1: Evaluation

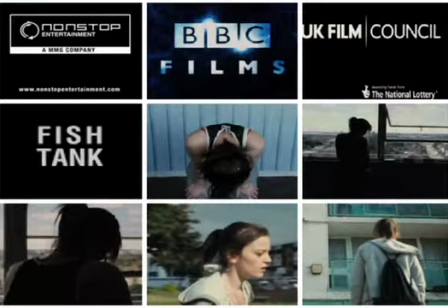4s
Often social realism films have the title of the film at the beginning of the opening sequence, such as Looking for Eric and Fish Tank.
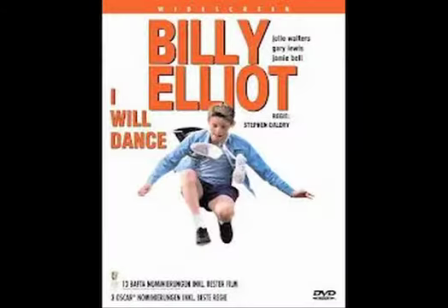11s
However, I decided to have my titles more similar to the social realism film Billy Elliot
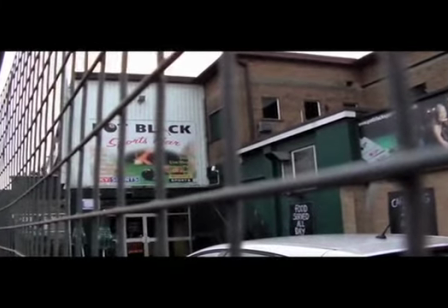16s
because of the fact that I have a mixture of shot locations and different shot types in my opening sequence,
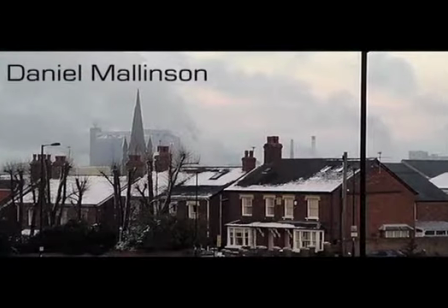21s
so I did not want my audience to get confused by adding more shots, so instead I decided to embed them into my beginning shots of locations.
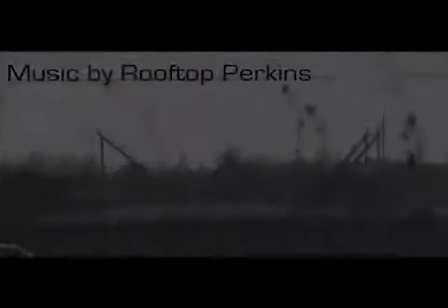31s
This also makes the audience more interested, as instead of only looking at a building or a piece of rubbish,
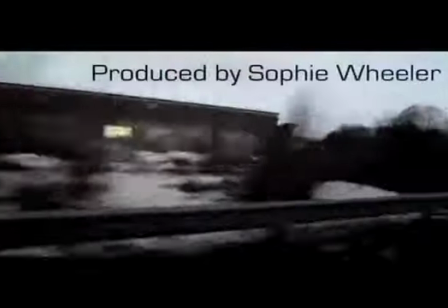37s
my audience can find out who is present in the film and who helped create it. As neither the shots nor the titles are particularly distracting,
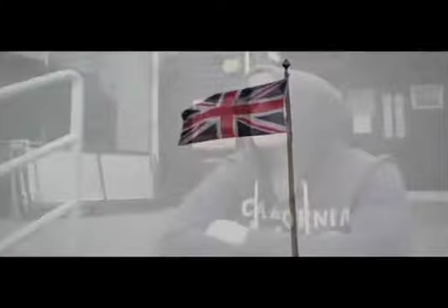45s
the audience eyes easily glance over both, which is one reaction I got from my peer assessment.
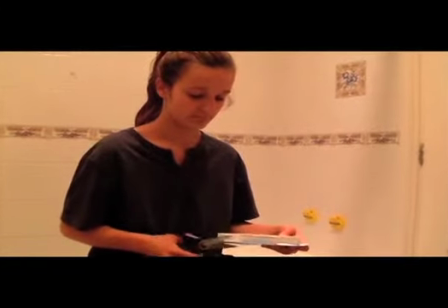51s
I then decided to have my film title at the end of my opening sequence to separate my opening sequence from my film.
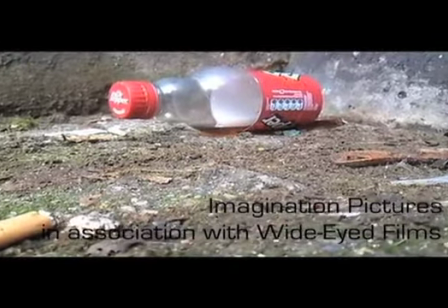58s
The stereotypical locations of a social realism film that I have used at the beginning of my opening sequence is similar to such films as Fish Tank,
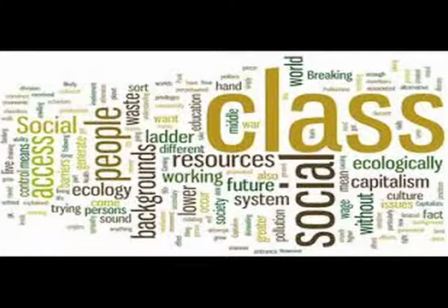66s
Room for Romeo Brass, and This is England. This is so I could display what sort of class the characters are from in a way that my audience are familiar with,
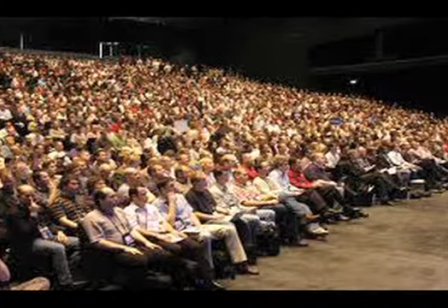75s
as my target audience are those who have often watched social realism films and are familiar with the popular ones, so they will be able to easily link that my characters are of low class.
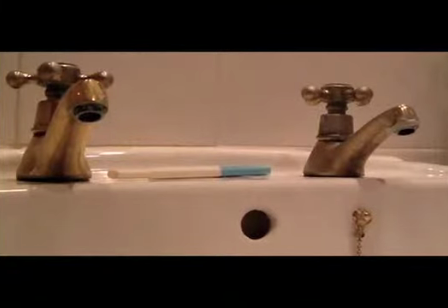85s
The prop of the pregnancy test introduces the plot to my audience, as they know that the film will be about a pregnancy on the first shot that the character is introduced with the prop.
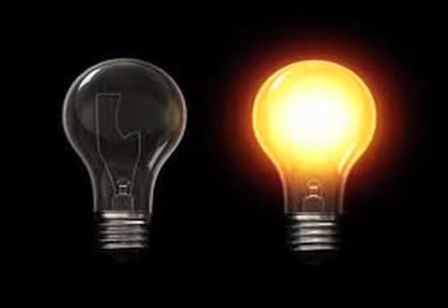95s
I got my inspiration from the film Fish Tank for my costumes.
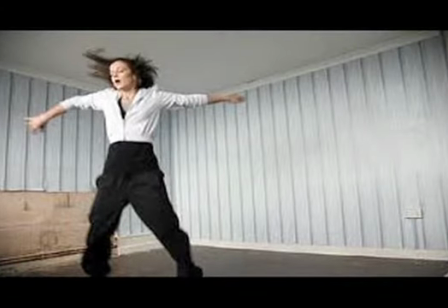99s
This is because the character Mia comes from a similar social background to my characters, and for the character Mia,
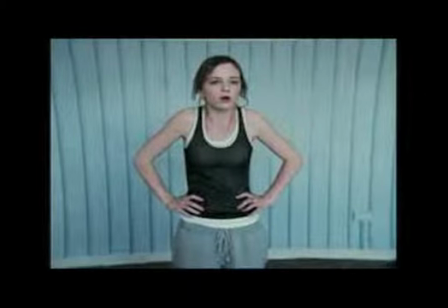106s
the costume is suitable for what she has been doing in the scene, which was dancing and then walking home.
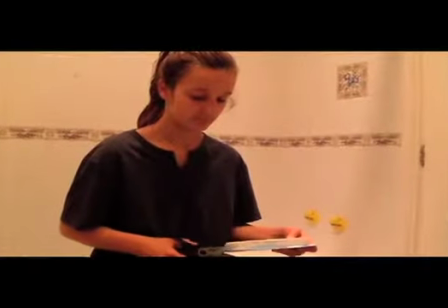112s
For my female character, she is currently at home about to do a pregnancy test.
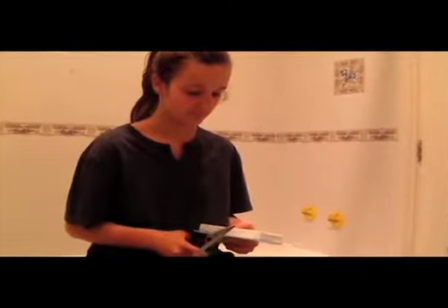116s
I thought for this situation the character would want to be wearing something comfortable, so I have placed her in a casual hoodie and a tracksuit bottoms.
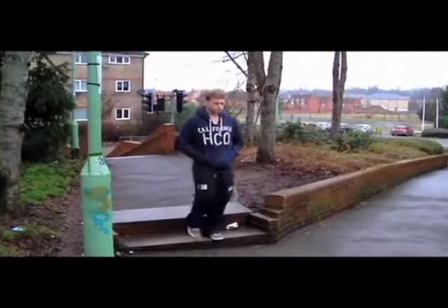124s
For my male character, I have placed him in a similar hoodie and tracksuit bottoms, as the character is walking to the female character's house.
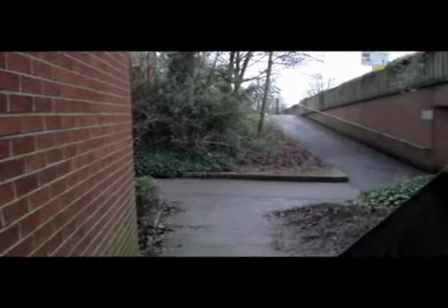132s
For these circumstances, I did not feel as if the character would dress any more formal,
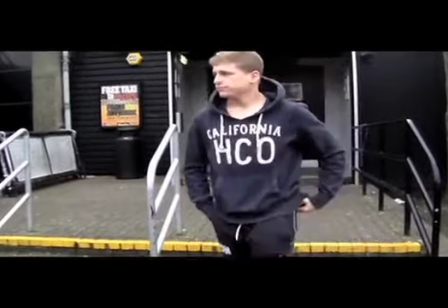137s
as he is seeing his girlfriend that he has been with for years, so there will be no thought that he needs to impress her.
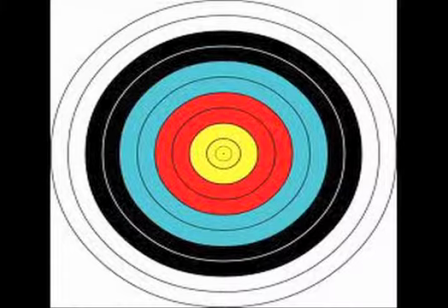142s
My aim with my editing whilst introducing the characters was to have corresponding shots,
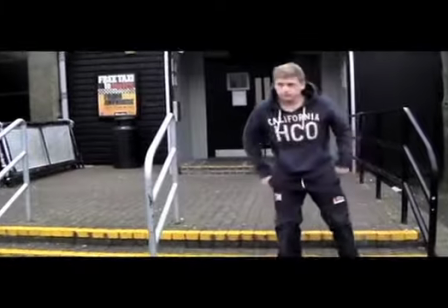147s
meaning that when one character was shown with the matching action shot, the other would too.
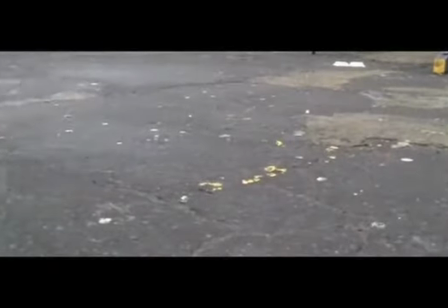152s
However, there were occasions when I chose to break the same.
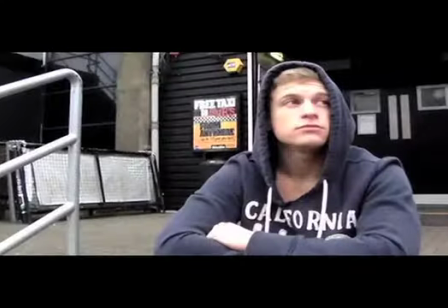155s
For example, my main character is first introduced using a medium long shot, so the audience can see his facial expression and also the background.
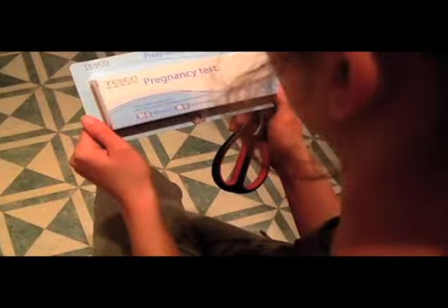164s
Instead of introducing my other character with the same or a similar shot, I decided to use an over-the-shoulder shot revealing the pregnancy test.
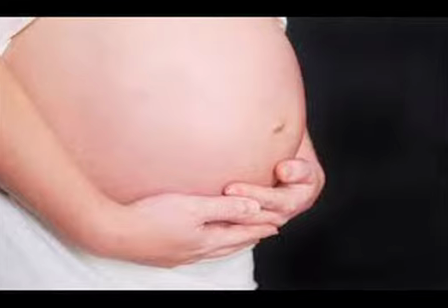174s
This is because the film is more to do with the pregnancy than the character, so I wanted to reveal the plot line before I introduced the second character.
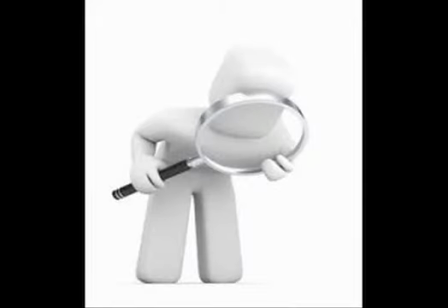182s
Whilst researching the opening sequence of social realism films, I particularly focused on Fish Tank and Kidulthood,
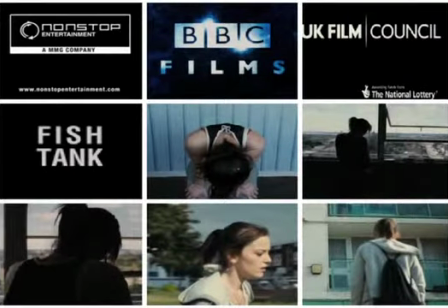188s
due to them both stereotyping their characters during the opening sequence,
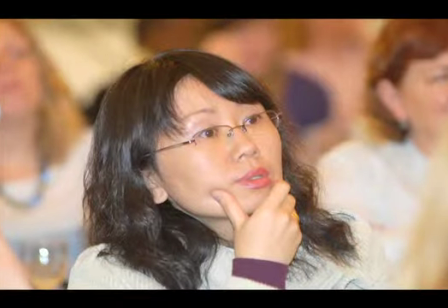192s
which enabled me as an audience member to get a sense of what the film was about and who the characters were.
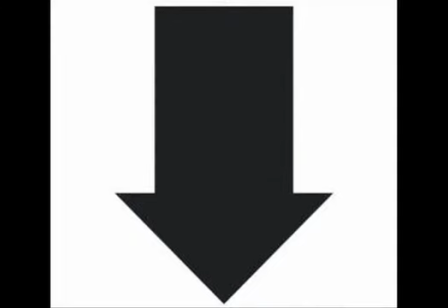198s
For example, both films have the convention of a lower class society that is often seen in social realism films.
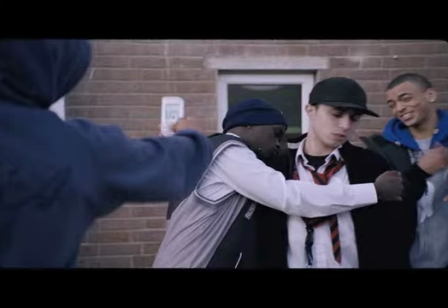205s
Kidulthood does this by dressing their characters in an untidy school uniform with hoodies, which can be associated with the possible social class.
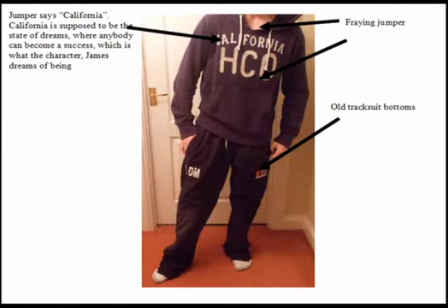213s
I have done something similar by having my characters in tracksuits,
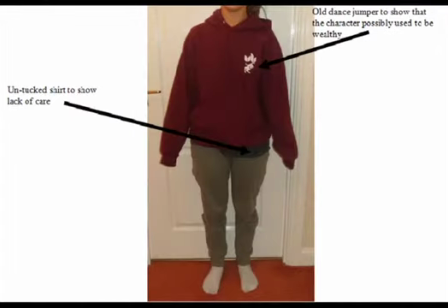217s
which is a similar stereotype present in Kidulthood in order to show the audience the obvious link to the social realism genre and the character class.
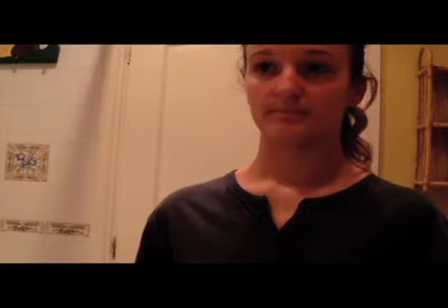225s
I used the stereotype of my character's social class further by gaining influence from the locations in Fish Tank.
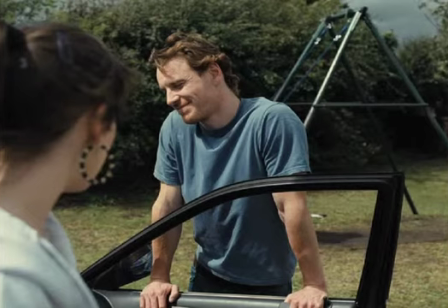232s
The locations in Fish Tank are conventional of a social realism film, as it appears run down,
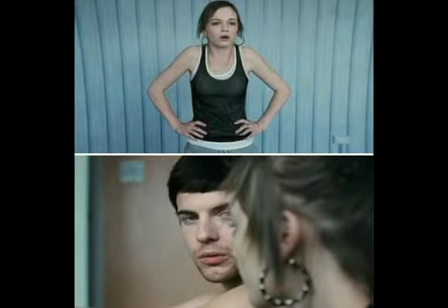238s
and then therefore the audience are able to be introduced to the character's background and the genre of the film.